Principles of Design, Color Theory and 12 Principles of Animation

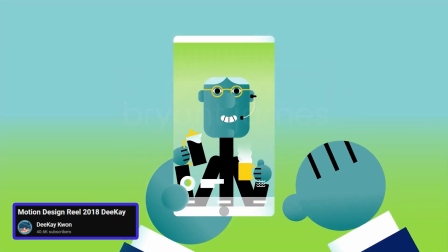(0:02)
Design principles are crucial when it comes to motion graphics.
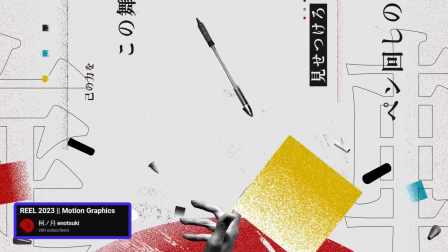(0:07)
They are fundamental guidelines and concepts that help you as a designer to
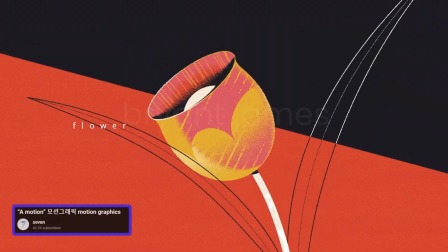(0:12)
create aesthetically pleasing and easy to digest designs for your animations.
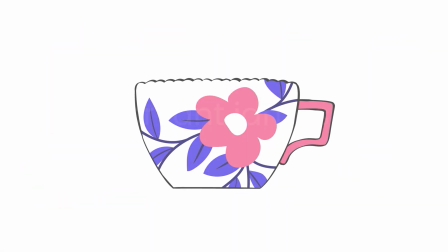(0:18)
Design is all around us, from the curve of a coffee mug to the layout of a magazine.
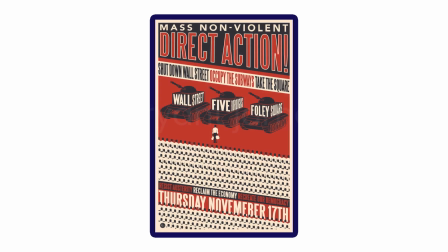(0:24)
But what makes certain designs stand out while others fade into the background? It all comes down to how we use elements like lines, shapes, forms, text, and colors.
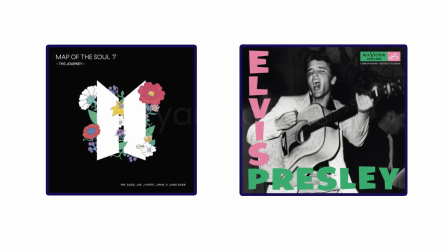(0:37)
In this video, we'll uncover the foundational principles of design that turn ordinary compositions into extraordinary ones,
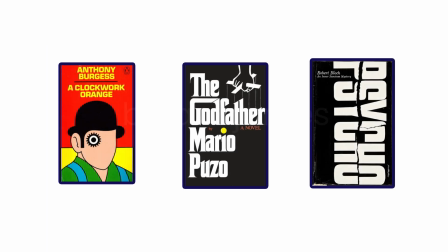(0:45)
giving you the skills to create with confidence and style.
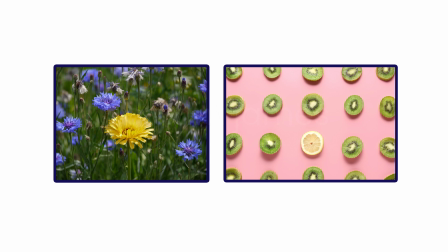(0:51)
In every great design, there's a powerful force that guides your eyes, your thoughts, and your emotions.
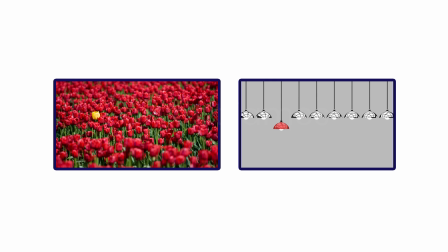(0:57)
It's the element that immediately draws you in, making you pause and take notice.
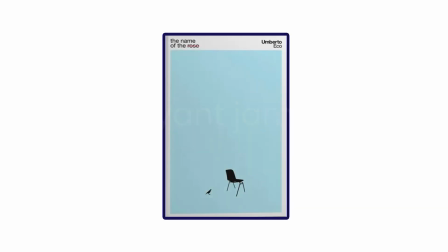(1:03)
We're talking about emphasis, the invisible hand that orchestrates the entire visual experience.
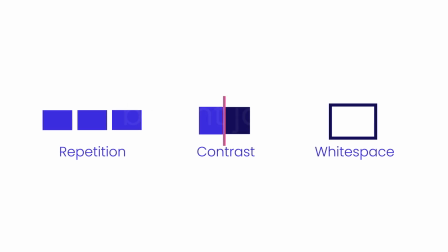(1:12)
Repetition, contrast, and white space are just a few methods designers use to draw attention to specific elements. Let's take a closer look at each of these techniques to understand how they work. Repeating elements in a design can create a sense of cohesion and harmony.
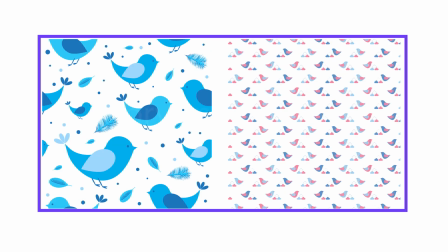(1:32)
When you introduce repetition, you build a visual pattern that can serve as a consistent backdrop or emphasize a specific theme.
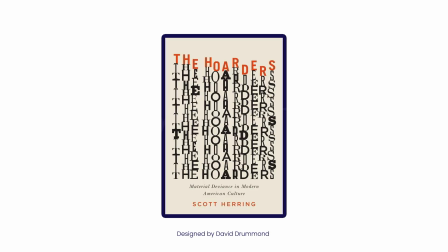(1:41)
It's a technique that helps unify different parts of a design, making it easier for the viewer to understand the overall message.
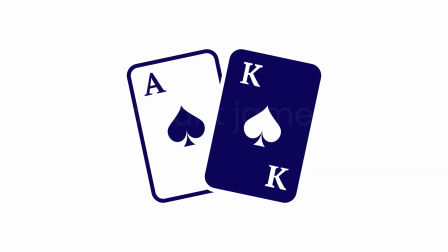(1:53)
Contrast is a fundamental concept in design that involves creating visual differences between elements to make them stand out. This technique adds depth, interest, and focus to a design. By using contrasting elements such as colors, shapes, textures, and sizes,
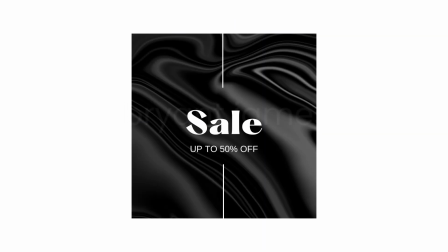(2:12)
designers can draw attention to specific components and create a dynamic composition.
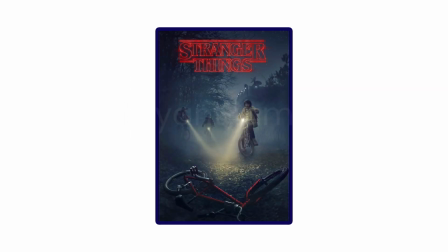(2:18)
A great example of contrast in a popular media poster is the promotional artwork for Stranger Things. The title is written in bold, bright red letters, immediately drawing the eye.
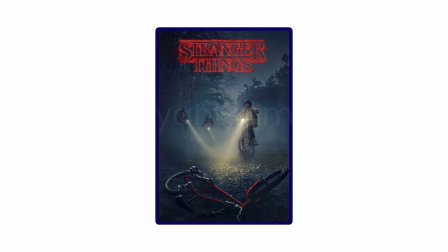(2:29)
This vivid red stands out against the predominantly dark background, which features deep blues and blacks. The stark contrast not only highlights the show's title, but also sets the eerie, mysterious tone for the series.
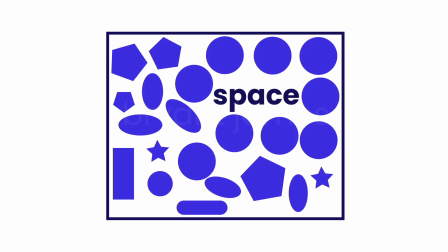(2:49)
White space or negative space refers to any part of a design that is left empty without text,
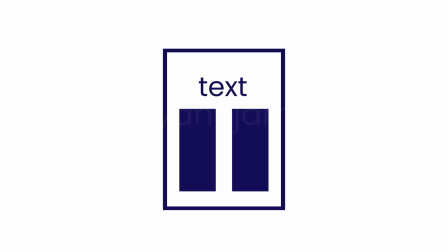(2:56)
images, or other visual elements.
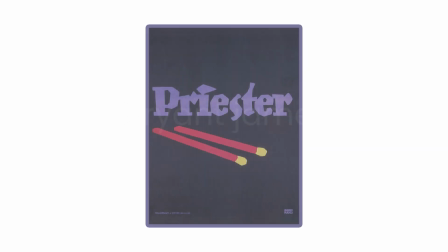(2:59)
Designers use white space strategically to create separation, enhance readability, and draw attention to specific elements.
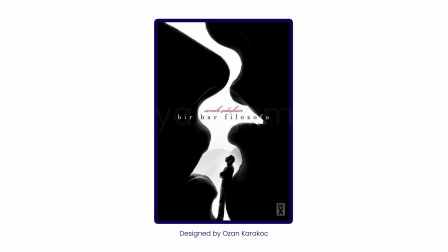(3:09)
White space plays a crucial role in making a design feel clean and organized.
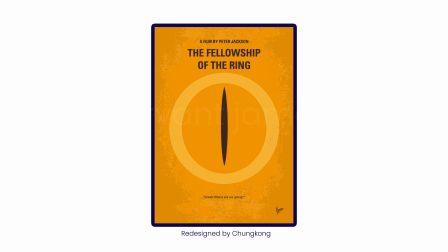(3:15)
It gives visual elements room to breathe, preventing the layout from becoming cluttered or overwhelming.
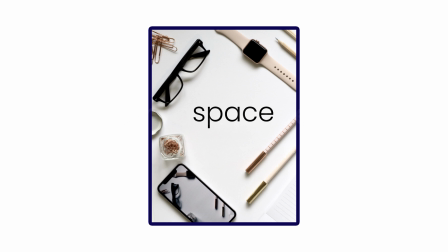(3:22)
By incorporating ample white space, designers can guide the viewer's focus to the most important parts of the design.
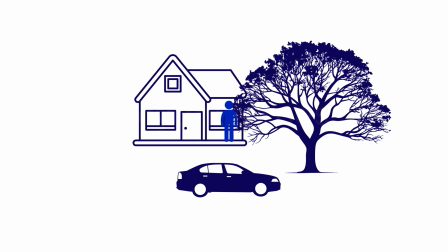(3:32)
Proportion in design refers to the relative sizes and quantities of various elements within a composition, ensuring a balanced and harmonious outcome.
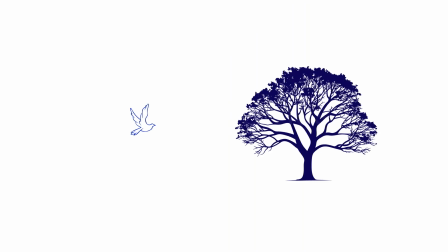(3:42)
Consider a design featuring a tree and a bird. If the bird is much larger than the tree, it disrupts the natural sense of scale, causing confusion and making the composition look awkward. The disproportionate size relationship might suggest that the bird is an entirely different species,
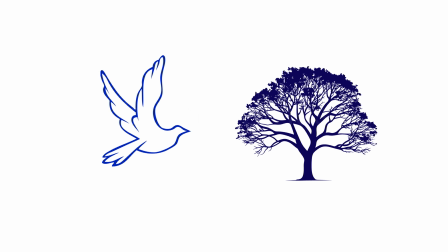(4:02)
or the bird is very close to the viewer.